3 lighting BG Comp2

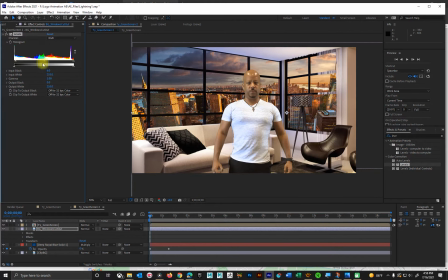You see I can adjust the contrast, I can adjust the midtones, I can adjust the overall, like darken it out a little bit. So what I could do is like, oh, it starts out, it's like kind of bright.
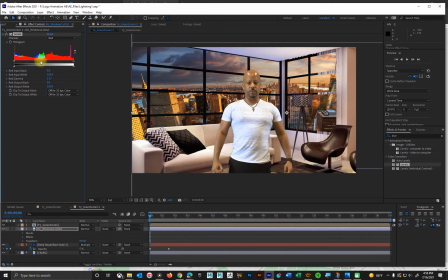I'm thinking it needs a little more kind of reddish to it. Red orange. To kind of match the warmth of that light outside.
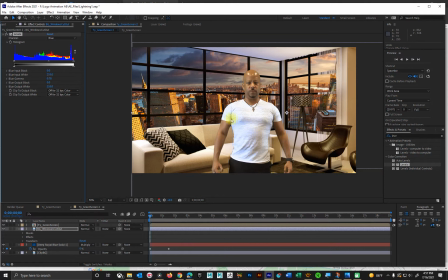And I might, so this is where you kind of color correct everything. So I'd go back to my guy here and may have to do the same. So let's put some levels on me. And I can go to my red.
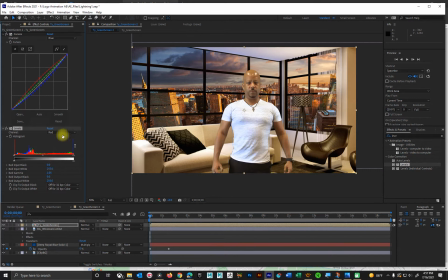Let's go to my blue. And you see I'm kind of getting this lighter. So let's go back to RGB.
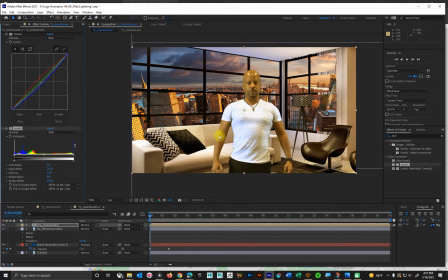And the idea is to try and match it so that it fits more with the background. And that's where we go in like, oh, do I need to adjust my green and pull that out a little bit?
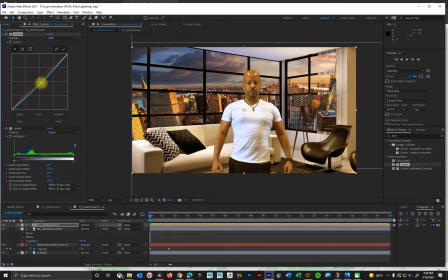I need to adjust the overall, which is the white brightness or darkness of it. And how do I blend that with the background? So if I have all these guys in,
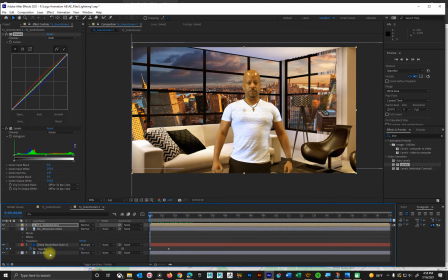and then I want to key them, that's where we go in. Okay, on this guy, let's key the histogram. Let's press U so we could see all the keys, so we can line it up that we're doing it where it's supposed to be.
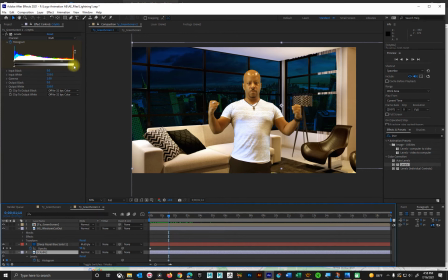And maybe by the time we get here, things are going to darken. So that's my background. That's okay. Let's look at my cutout.
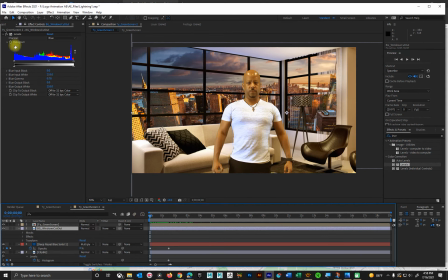So let's key the histogram on the cutout.
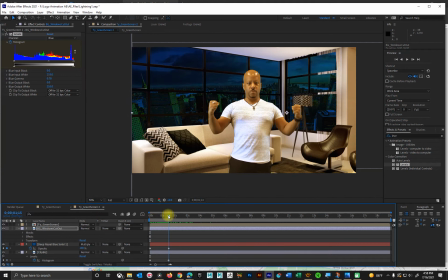And then as we go over to here, jinkies, not that, me.
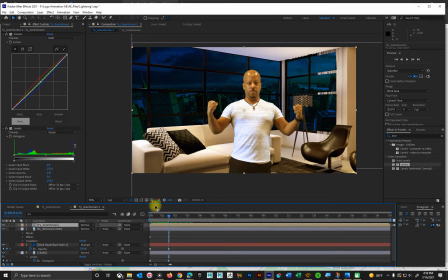Let's key the, so it happens, key the histogram at the beginning on this.
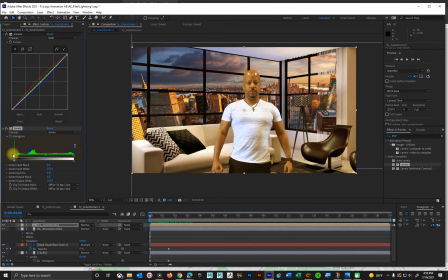Let's key the histogram and the curves.
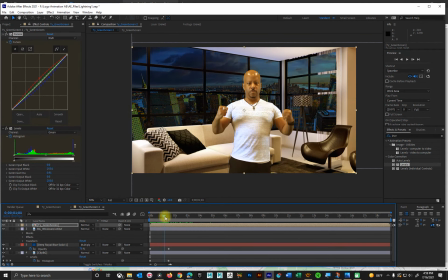And then as I go to here and darken it out to this point,
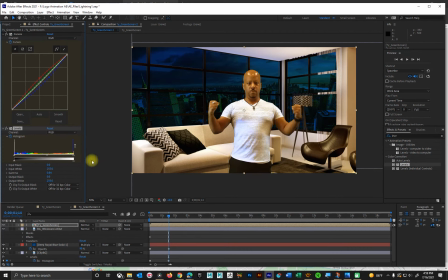don't want to get it too dark because then it's going to look weird. So I still want to keep that general. I just want to do a little bit of an overall.
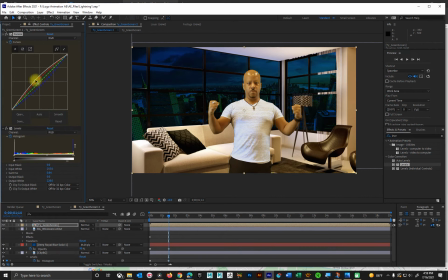Maybe now I'll start to push the blue a little bit.
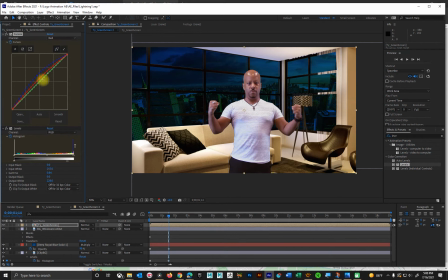And then maybe I will, in the interior, kind of push that more towards a blue.
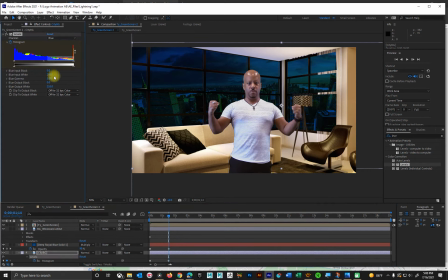Let's go to this guy.